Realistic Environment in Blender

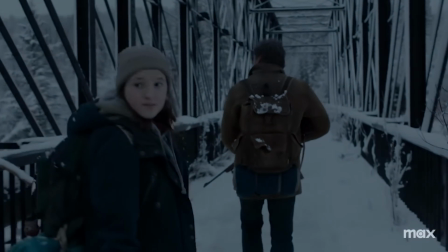The last few weeks I've been watching this rather unknown show called The Last of Us.
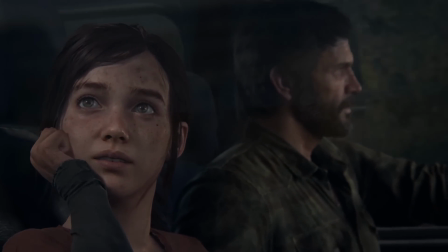Ever since I played the first game in the franchise a few years ago, I've been in love with the atmosphere and environment design of the world.
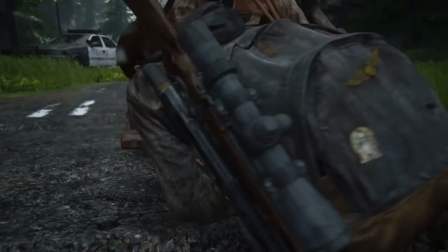I mean, look at this. And there's a reason why it looks so good. It's because thousands of people have spent tens of thousands of hours modeling every single detail you see on screen.
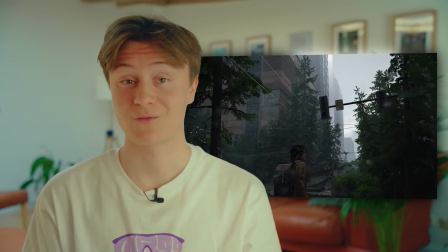But I'm alone and I usually have one week for a project. That's why I've never even dreamt of making anything like that. But then the lovely people from KidBash3D slid into my DMs and were like, yo, we've got this new software called Cargo that's launching pretty soon.
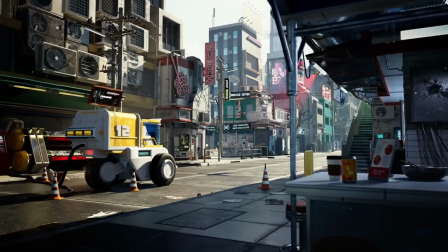It lets you import all these models into Blender with like one click. You, um, you want to try it? And I was like, hell yeah, I want to try it. So in this video, I'll be making a huge The Last of Us inspired post-apocalyptic scene in 3D. To be completely transparent, the KidBash3D team did not pay me for this video, but they did give me access to all of their assets on Cargo. And I mean, who in their right mind would decline that offer? But there's actually a free version that you can download right now. It contains all these assets. But let's get into the video. First, I had to gather some reference material and I went on Pinterest.
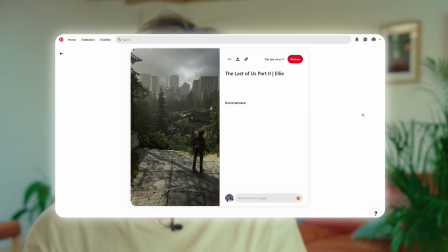In my opinion, Pinterest is one of the best sites for gathering reference material because every time you click an image, you get this new feed of similar images.
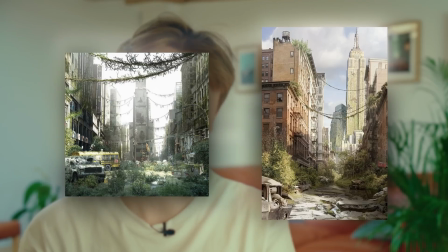I really like these abandoned New York City artworks and I wanted to go for something similar in my scene.
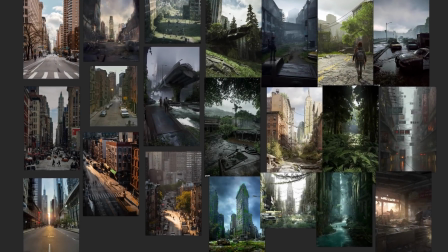And after I felt like I had enough reference material, I was ready to jump into Blender.
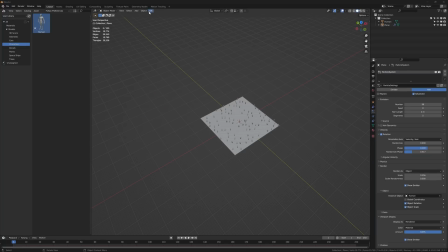Obviously, I started by placing some humans for scale, and then I used the Blender GIS add-on to find a random street in New York City,
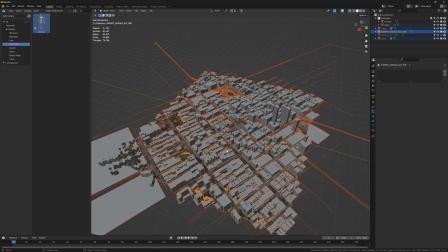and to import the Google Maps 3D data into Blender. This is really helpful to get the proportions of the city right.
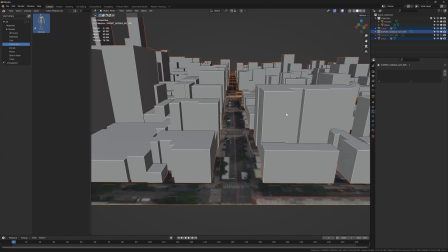Now I can see how wide the streets and how tall the buildings are. Next, I just had to replace all the blocky Google Maps buildings with the detailed kitbash 3D models from Cargo.
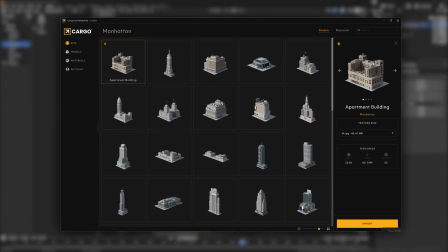Well, that took me like five minutes. I just choose a building, press download, import, and then the model just magically appears in Blender.
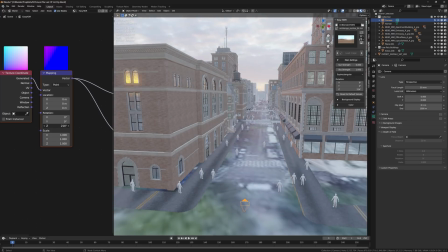That's pretty mind-blowing. And I used an HDRI from HDRI Haven for the lighting.
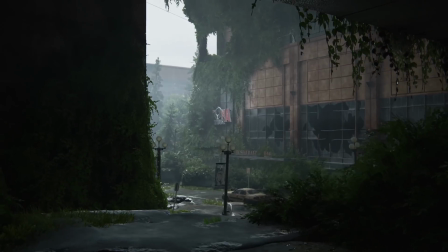Sunsets make everything look better. In the world of The Last of Us, most of the buildings are dirty or destroyed, and these ones look way too clean.
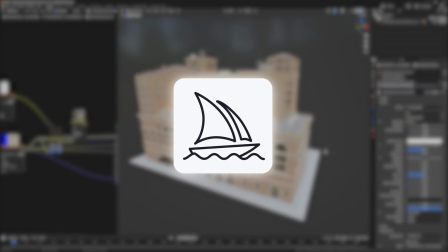So I used the Midjourney AI to generate some dirt and imperfection textures.
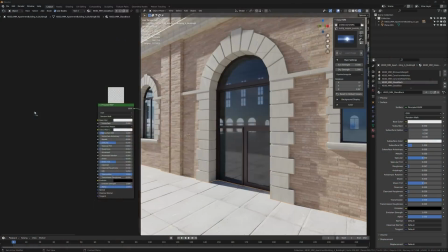You can download them for free on my Patreon page, link in the description. I used these textures to make the windows dirty and broken.
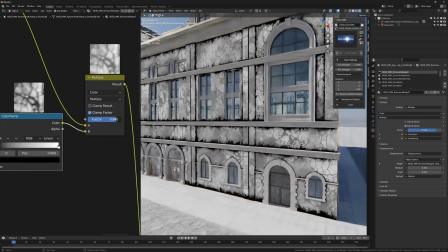For the facade I took an ambient occlusion node and mixed it with another dirt texture to really make it look weathered and old.
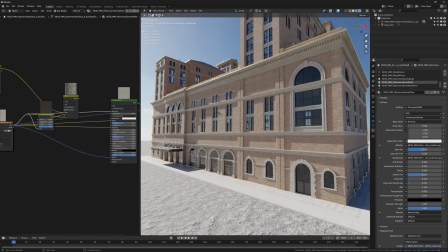I did the same thing for all the other buildings.
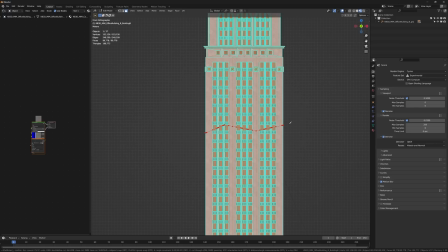In the background there is this taller tower and I used the knife tool to cut the tower in half and tilted the top slightly which looked pretty nice.
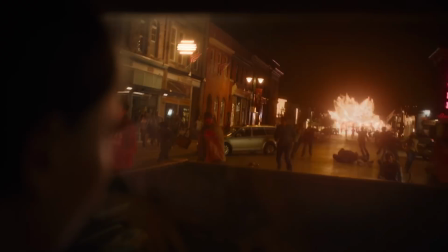The street needed some more detail as well. In The Last of Us, the military bombed all the big cities right after the outbreak to contain the infected people.
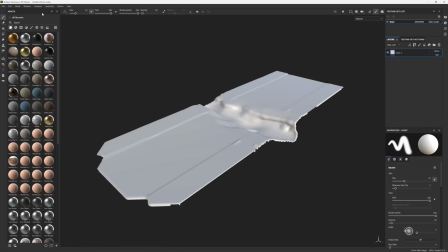That's why I scoped in this piece of road with a crater in the middle. In Substance Painter, I applied an asphalt material and some dirt in the crater.
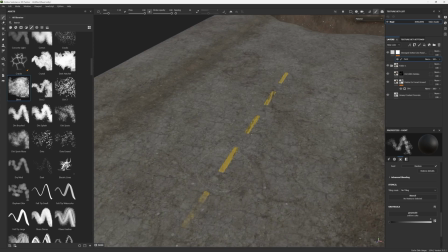I added some road markings and made them just barely visible because they're really old.
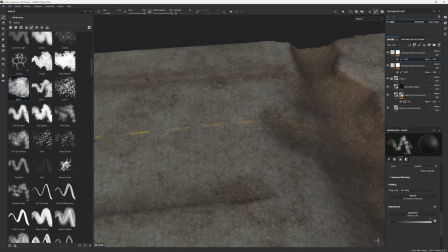And I added some asphalt patches to the road.
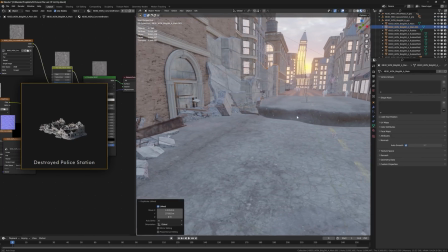Back in Blender, I filled the holes in the ground with some debris from Cargo and I could finally use my 3D scanned curbs.
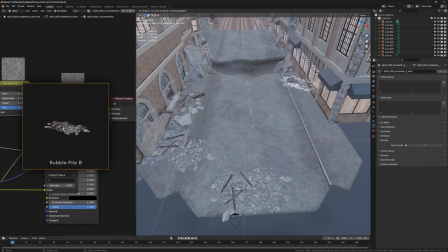This part was really fun because I could just fill the scene with whatever I wanted. It's like playing with Legos, but way better.
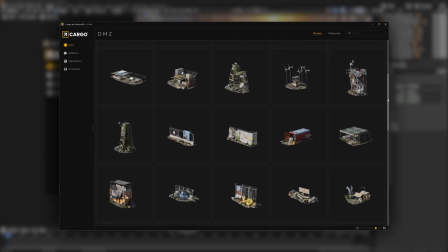Now I wanted to add some story to the scene. I looked through the DMZ kit on Cargo and found these two watchtowers, which I placed on the scene.
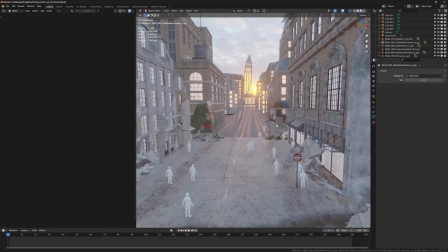Maybe there's a group of survivors that set up camp in that street. This keep out sign was also pretty fitting.
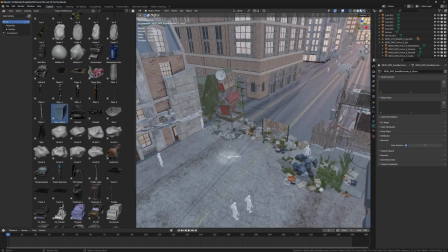I set up some more fences as well as these NYPD blocks that I scanned.
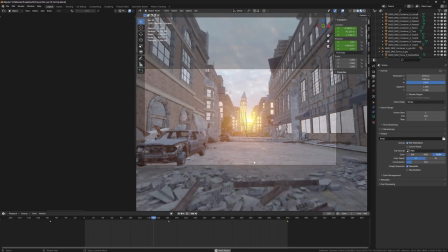And I put a few wind turbines on the roof. Then I made the camera animation which was relatively basic and I put some exposed pipes into the crater hole.
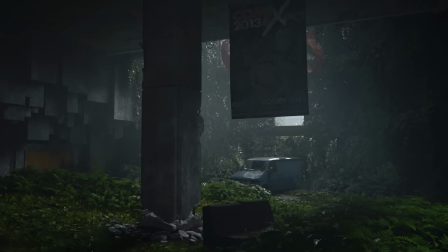An abandoned city is usually overgrown by greenery.
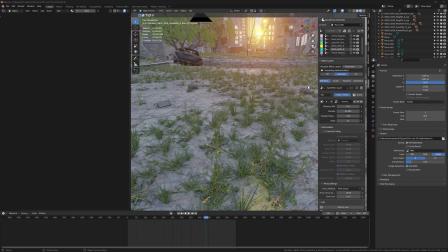That's why I added grass and other small plants using G-Scatter as well as some trees that I got from Botanic.